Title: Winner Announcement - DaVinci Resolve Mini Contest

Today I have the results of my DaVinci Resolve mini contest. Overall, more than 100 people signed up to this free contest. And at the end, I received 30 submissions.
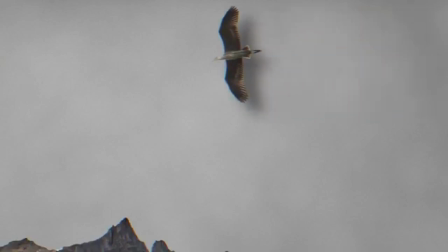0:13 First, let's have a look. Here you see a short compilation of some of the entries.
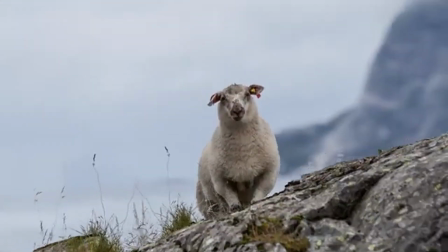0:18 Just to remind you of the rules, everyone here used the same photographs provided by nature and fine art photographer, Sebastian Warm. form,
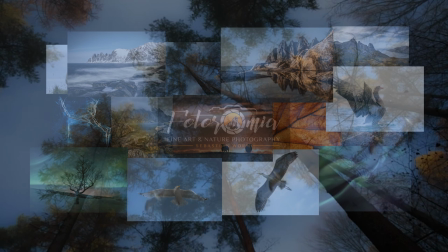0:26 and then everyone used only the tools within DaVinci Resolve to create some animation from it.
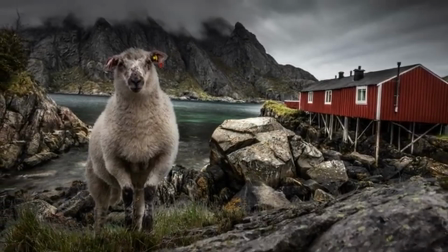0:36 Overall, I'm very happy with the submissions. Of course, there are completely different skill levels and different approaches involved.
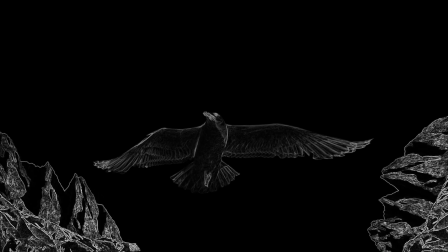0:43 Some look a bit more polished than others. Some show some problems here and there. That's all fine, but I watched them multiple times and in pretty much every submission, I found something where I thought, oh, that's cool, or this is something I haven't thought about. This is really the best I could hope for for such a contest that in every submission there's really something worth looking at. It also made it very hard for me to choose the winners. Nonetheless I have chosen but before I announce those let me discuss a few submissions that I found very interesting for different reasons. Either because they were very close so you can consider them runner-ups or because there was some element that I felt was nice pointing out.
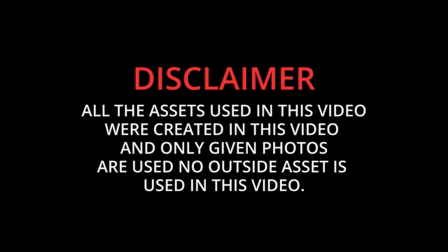1:24 First let's look at this one here by Harsh Swamy from India.
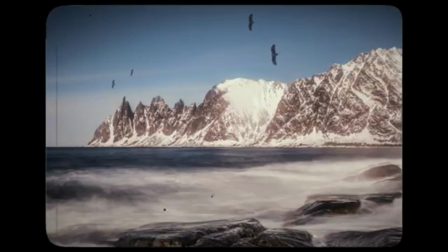1:28 And what I really liked about this is that it overall looks extremely consistent.
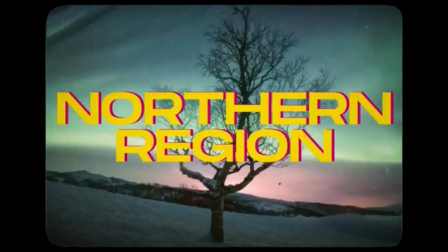1:35 So he's going for this old style VHS look and he's executing this in a very consistent way. So if you think about it from beginning to end, the titles, the chosen font, the size of the text and so on, all reminds me of these old style VHS looks, including like the disclaimer at the beginning,
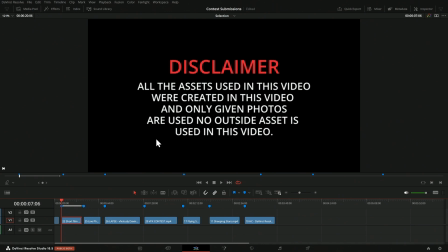1:54 like these video rental disclaimers.
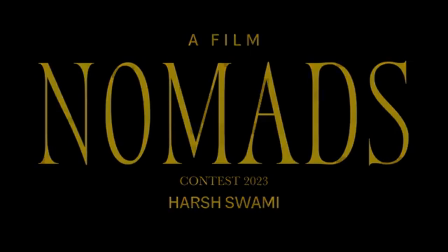1:56 Now technically this is just some titles and then you can use an analog damage OFX effect,
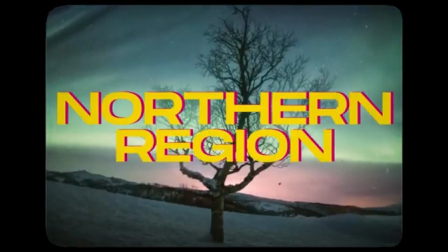2:04 which can create you this basically, or you could use some film damage effect and some other prebuilt effects to create this.
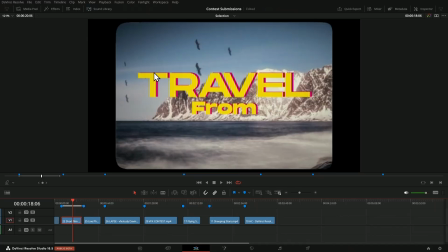2:13 In addition, maybe a little bit of chromatic aberration for the title or choose a title effect, which gives that style. And yeah, so not super complicated, but overall it looks consistent.
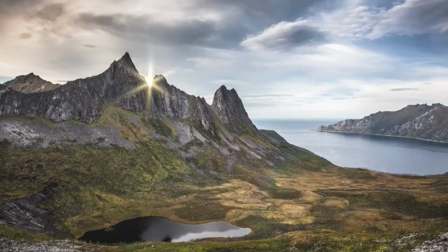2:27 Next I want to point out this submission from Igor from Ukraine.
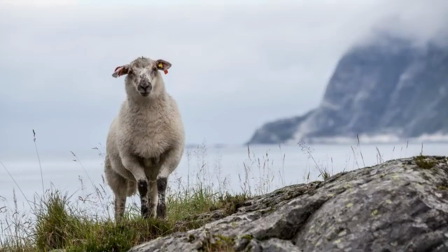2:31 This is a submission where I feel that every single photo that he used, he animated in a way that it feels almost like a video.
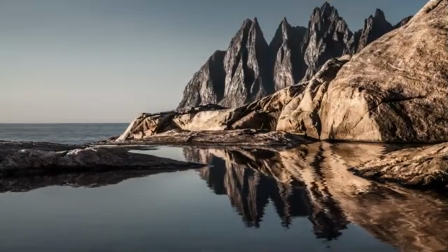2:39 And I think that's a good skill to have and that's why I want to point this out because when you're working on documentary or if you have archive photos or otherwise need to include photos and video then this is great.
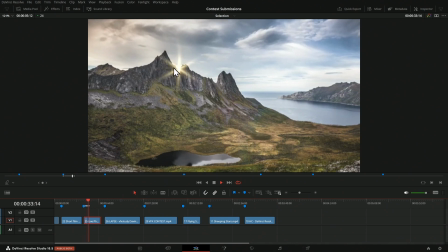2:51 Now in the first part we have this sunrise here which you could basically create with a lens flare or a hotspot infusion and then in addition some cloud movement. Now the cloud I feel they are moving a little bit like upwards rather than over me and that's probably something that you could fix easily.
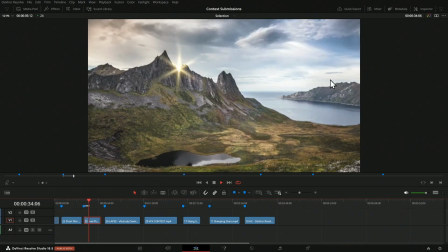3:09 I think you can get cloud movement you You can simulate it with a corner pin if you just have the sky and then have corners and move the corners a bit. And probably you need to move the corners not so much upwards but more a bit like outwards or perhaps a little bit upwards and outwards so that it looks like the clouds are coming over you rather than lifting up.
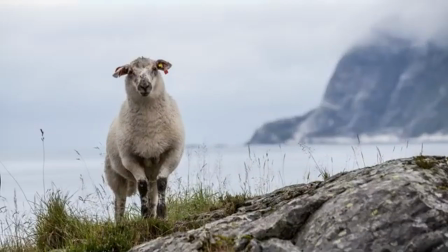3:28 So that's the only thing I would mention on this one. The next shot he includes is this sheep which I feel works really well. It's just a bit of movement on the ears and on the grass but this subtle movement is to me enough to get an idea of, of this being a video. Now you could do more, but you know, just some subtle movement of the grass, which you could do with a bit of, you know, animated grid warp or warper effect or other ways. Not much, but it kind of works for the purpose. The next submissions I want to show you all are more involved from a compositing side, have more and somewhat more sophisticated effects in there.